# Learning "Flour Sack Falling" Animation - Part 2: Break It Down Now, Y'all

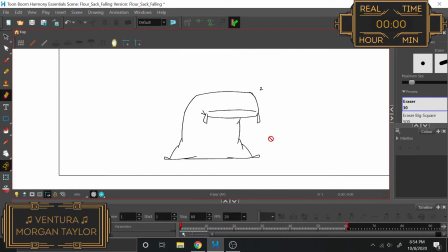[0:11]
Alrighty. Today we're going to be working on breakdowns and cleanup. So it's going to be an in-between that gets us through these, although I do want to round this off a bit.
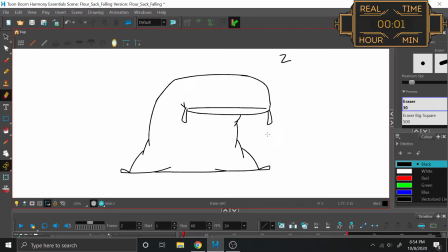[0:22]
So this will be done all with tweening. That'll also be tweening. I feel like this back and forth will be just nothing but tweening because it's going to be just, he's just sliding. There's no real change in direction that would justify a breakdown for this part, so I think that the only thing that I'm going to have to worry about for that is this here.
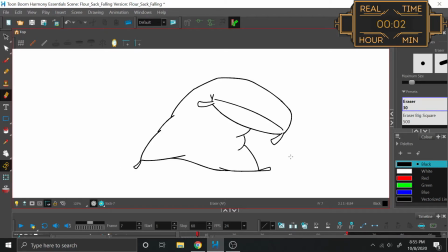[0:40]
And actually, now that I think about it, I've already got the direction implied here. Going from here to here, we already have that arc, and then going from here to here, we already have the body leaning up. Ah, that's the one that we want. So between here and here, I have to figure out how this stage right...
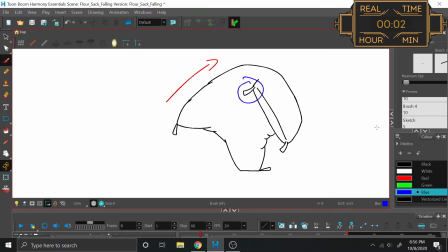[0:58]
Yeah, how the stage right tassel here makes its way out here, which it looks to be that it sort of flops over this way, and at this point, it's actually going to be the top of the sack facing directly towards the camera. We got the tassels up and down before reaching there.
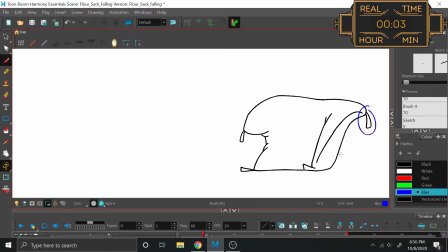[1:15]
So we'll have one where we're looking at the top of the sack, then we're going to need another one where we get to this point and where we'll have a bit of this. Again, we'll still be looking at the top of the sack, but it's going to be curved a little bit since we're getting ready for this curve over here. Alright, let's do it!
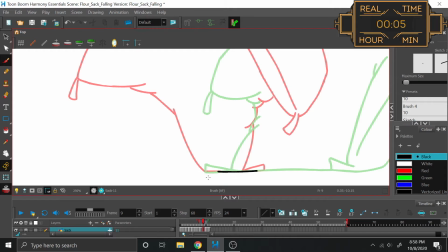[1:33]
And I wanted to talk about this in the past video, but I ran out of time. So here I want to have this roll with this foot that's on the ground. So we already have the green and the red here, showing the beginning and the middle. So we have the red where that much of the foot is on the ground, and the green where only that much is on the ground.
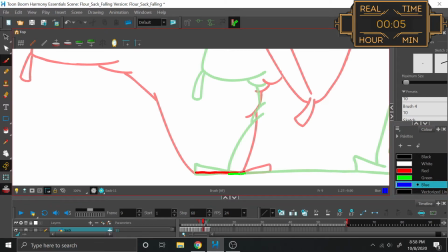[1:51]
So on these in between, then in order to always have part of the foot be in the ground in some capacity, my next one should be something along those lines.
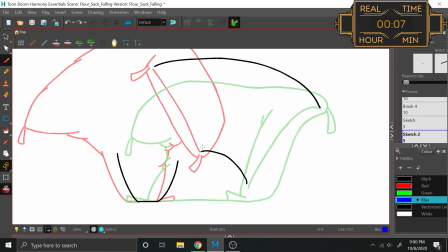[2:07]
And I guess following this arc here, and this one here, each one signifying the end of the top seam of the sack, that means that, roughly speaking, my point for up and down should end up here and here.
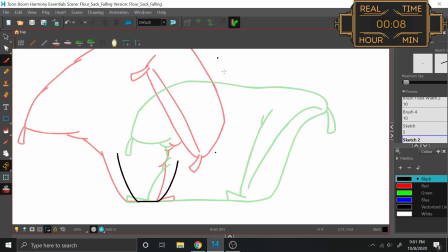[2:24]
Of course, erasing that dot wouldn't be very helpful. Now, what does a straight up and down of the sack look like?
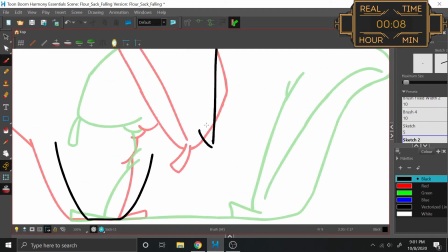[2:31]
I suppose it probably does like that coming to a point.
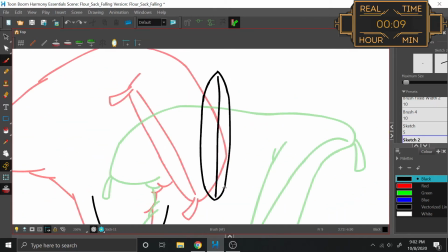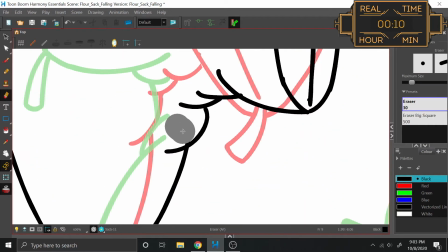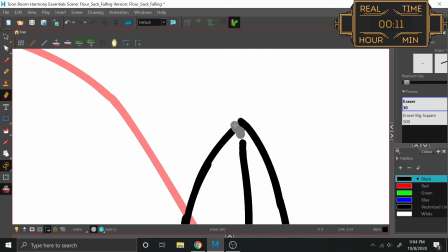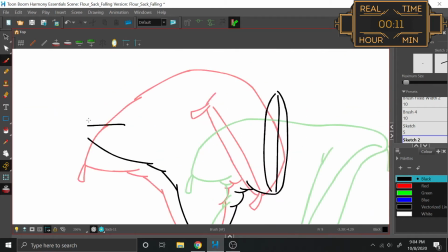[2:51]
I suppose at this point we'll have the leg be a little bit more pointed out parallel as opposed to down, since we are making our way this way.
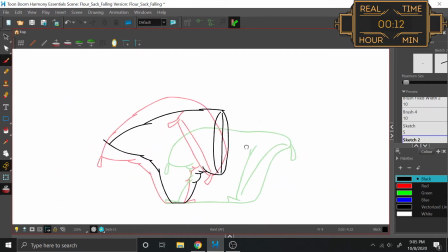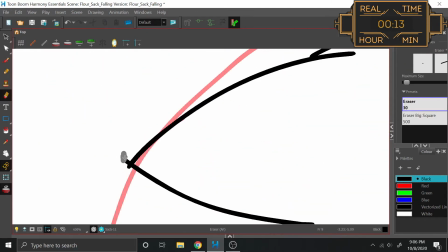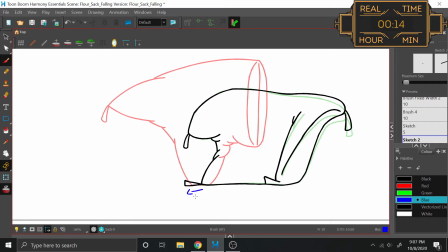[3:13]
Now that I think about it, it doesn't really make any sense for this tassel to have made its way over to this side, when over here, it starts here, will ultimately end up being here, and then suddenly it's over here? Nah, I think I'll just draw it underneath, like that.
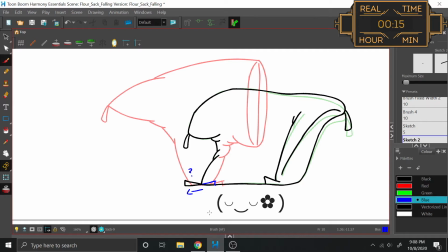[3:28]
It just makes the most sense that way. Plus the awkwardness of it adds a little comedic bit to the fall and to him being asleep and not paying attention.
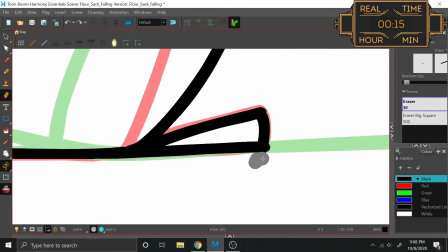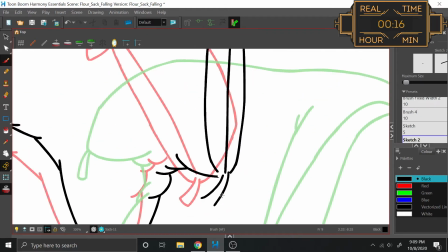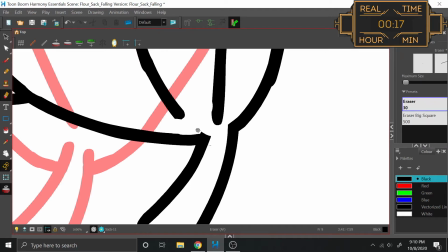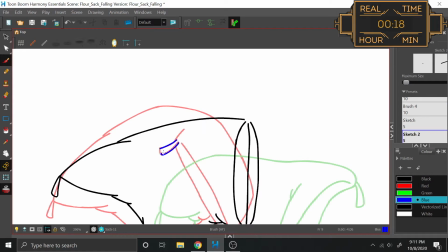[3:53]
And now here we have the tassel angled down this way, so this type of an arc. And then we also, of course, have the same here. Now, one could say that that's because the tassel just arched down this way, just arched down this way, and it just arched down this way, and it just arched down this way, just arched down
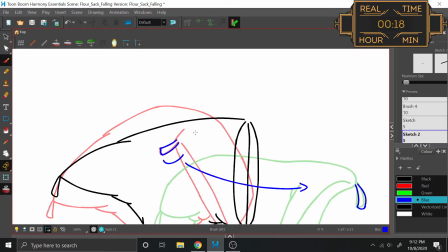[4:13]
this way. But I personally think that's kind of boring. I think that it should go up and all the way over.
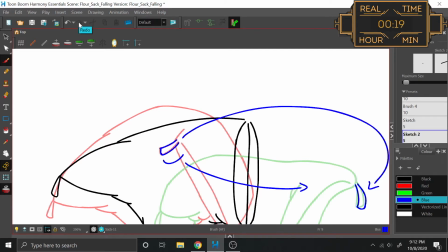[4:19]
I think that's a lot more interesting and dynamic. It's my art, so yeah.
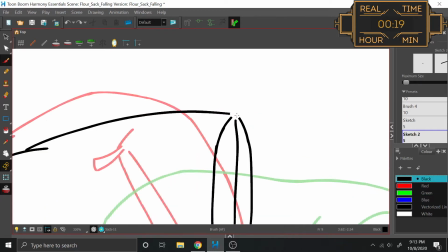[4:23]
Do what I want. However, to get there, the tassel is going to be straight at this point.
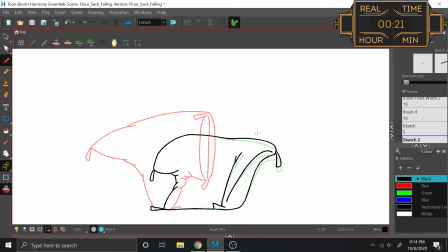[4:35]
Alright, and then the next one, which will be this breakdown here, which we're really only doing, normally we could just do an in-between, but there's a couple of important motions here. There's the tassel making its way outward into this position, and the leg making its way from out here facing out to down here facing down.
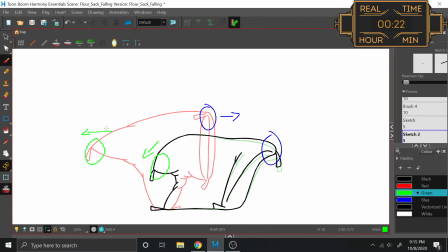[4:54]
So we should definitely have a breakdown that sort of guides those motions where they need to go.
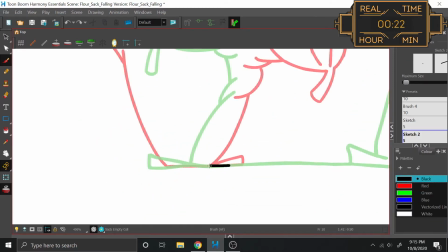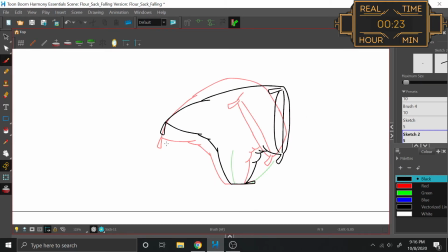[5:04]
Which makes me, now that I think about it, this leg here actually shouldn't be this... Oh, you know what? No, what I'll do is I'll have it be out and then go down.
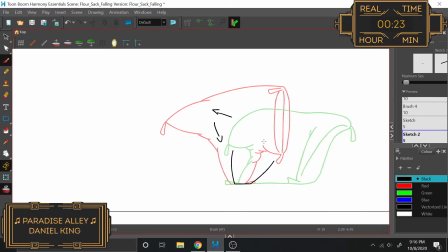[5:12]
Because it's not actually going to start going down until it's forced to, by having momentum from the fall, not being able to do anything with it, and that then forces the leg to go down.
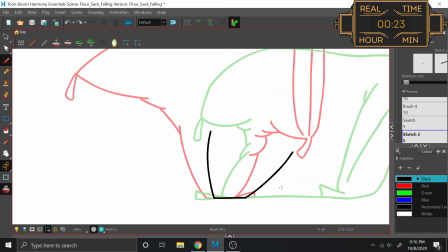[5:20]
Yeah. That's one of the things that we learned from the falling brick, was that the way that the brick turns and where it hits the ground is based off of the fall, not the ground it's going to hit, because the brick is just going to fall the way it falls.
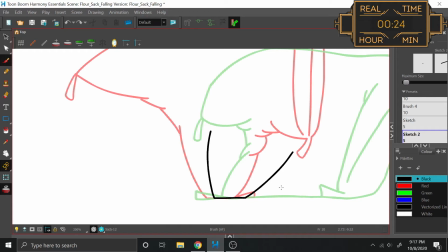[5:33]
And then if it happens to be interrupted by the ground, then it hits the ground at whatever particular point it's at, and then cause and effect happens from there. Similarly, this leg is just reacting to the momentum that's being created by the fall here, and then it's just going to keep lifting up and following the body over, and then if the body happens to stop moving,
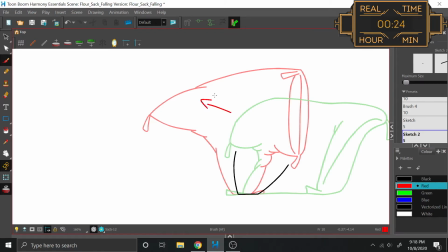[5:52]
then the leg just reacts accordingly. And in this case, instead of continuing to be upwards like this, it just swings this way, and ends up down, settling right there.
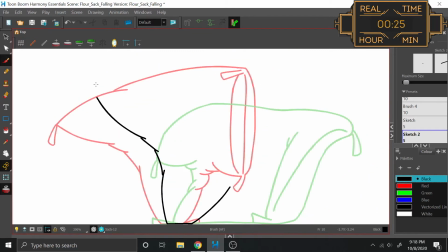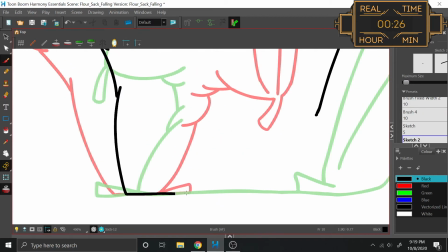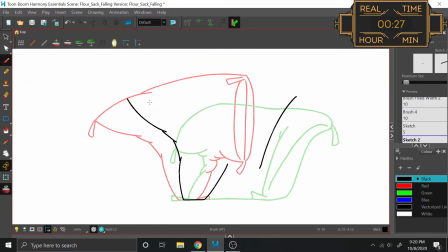[6:14]
So I'm going to have to do another breakdown after this where he hits the ground and the leg is still up, so that way I can have that as a guideline for then this folding here.
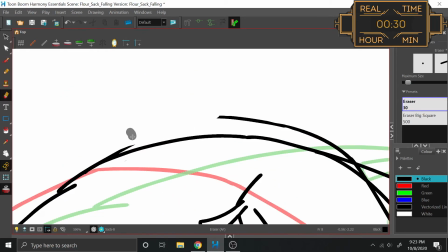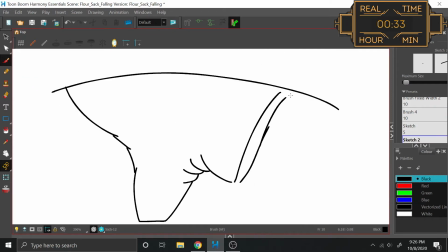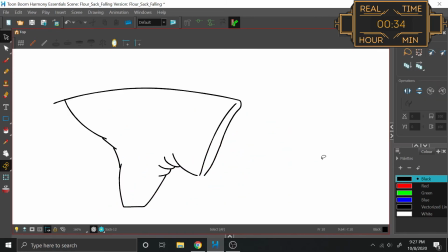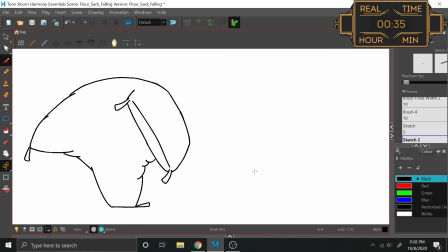[7:02]
I'm starting to think that this is the much more balanced image than this one is. So this would make the most sense for this to be the one that we slow down on. So I'm going to make a note for myself that when I finally end up doing my timing, I'll look into this to see whether or not that's actually what I want to do.
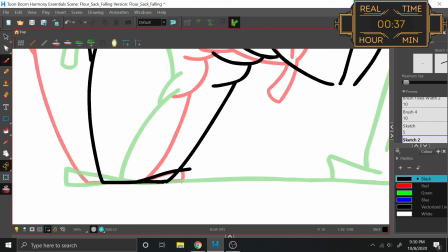[7:22]
And then we'll just sort of have the tassel here kind of folding underneath.
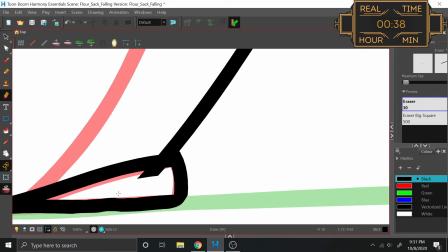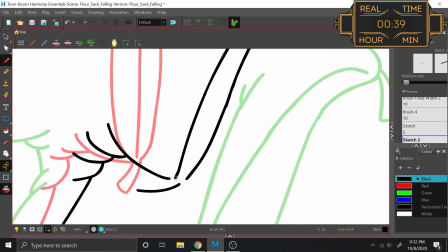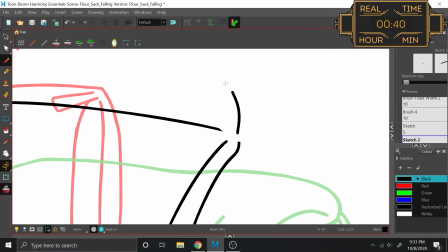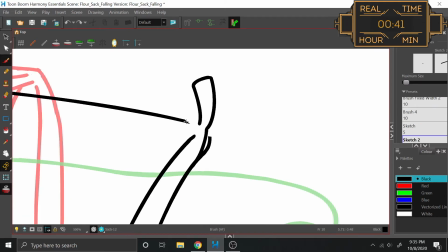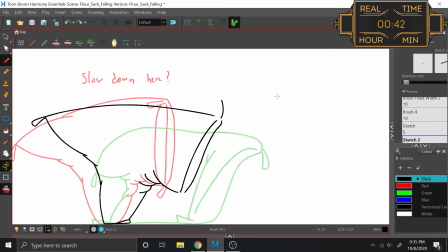[7:56]
I'm not entirely sure why it is that I'm struggling with these tassels so much. Maybe it's just because I'm not thinking about them right.
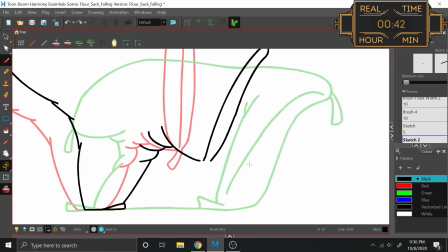[8:02]
Let me give myself some space to work.
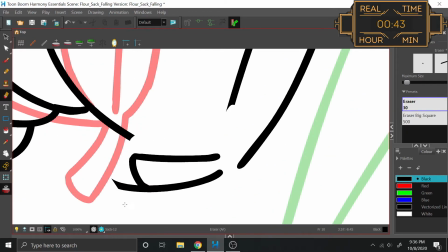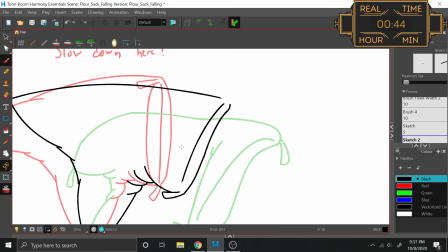[8:14]
There we go. Just to think about it differently.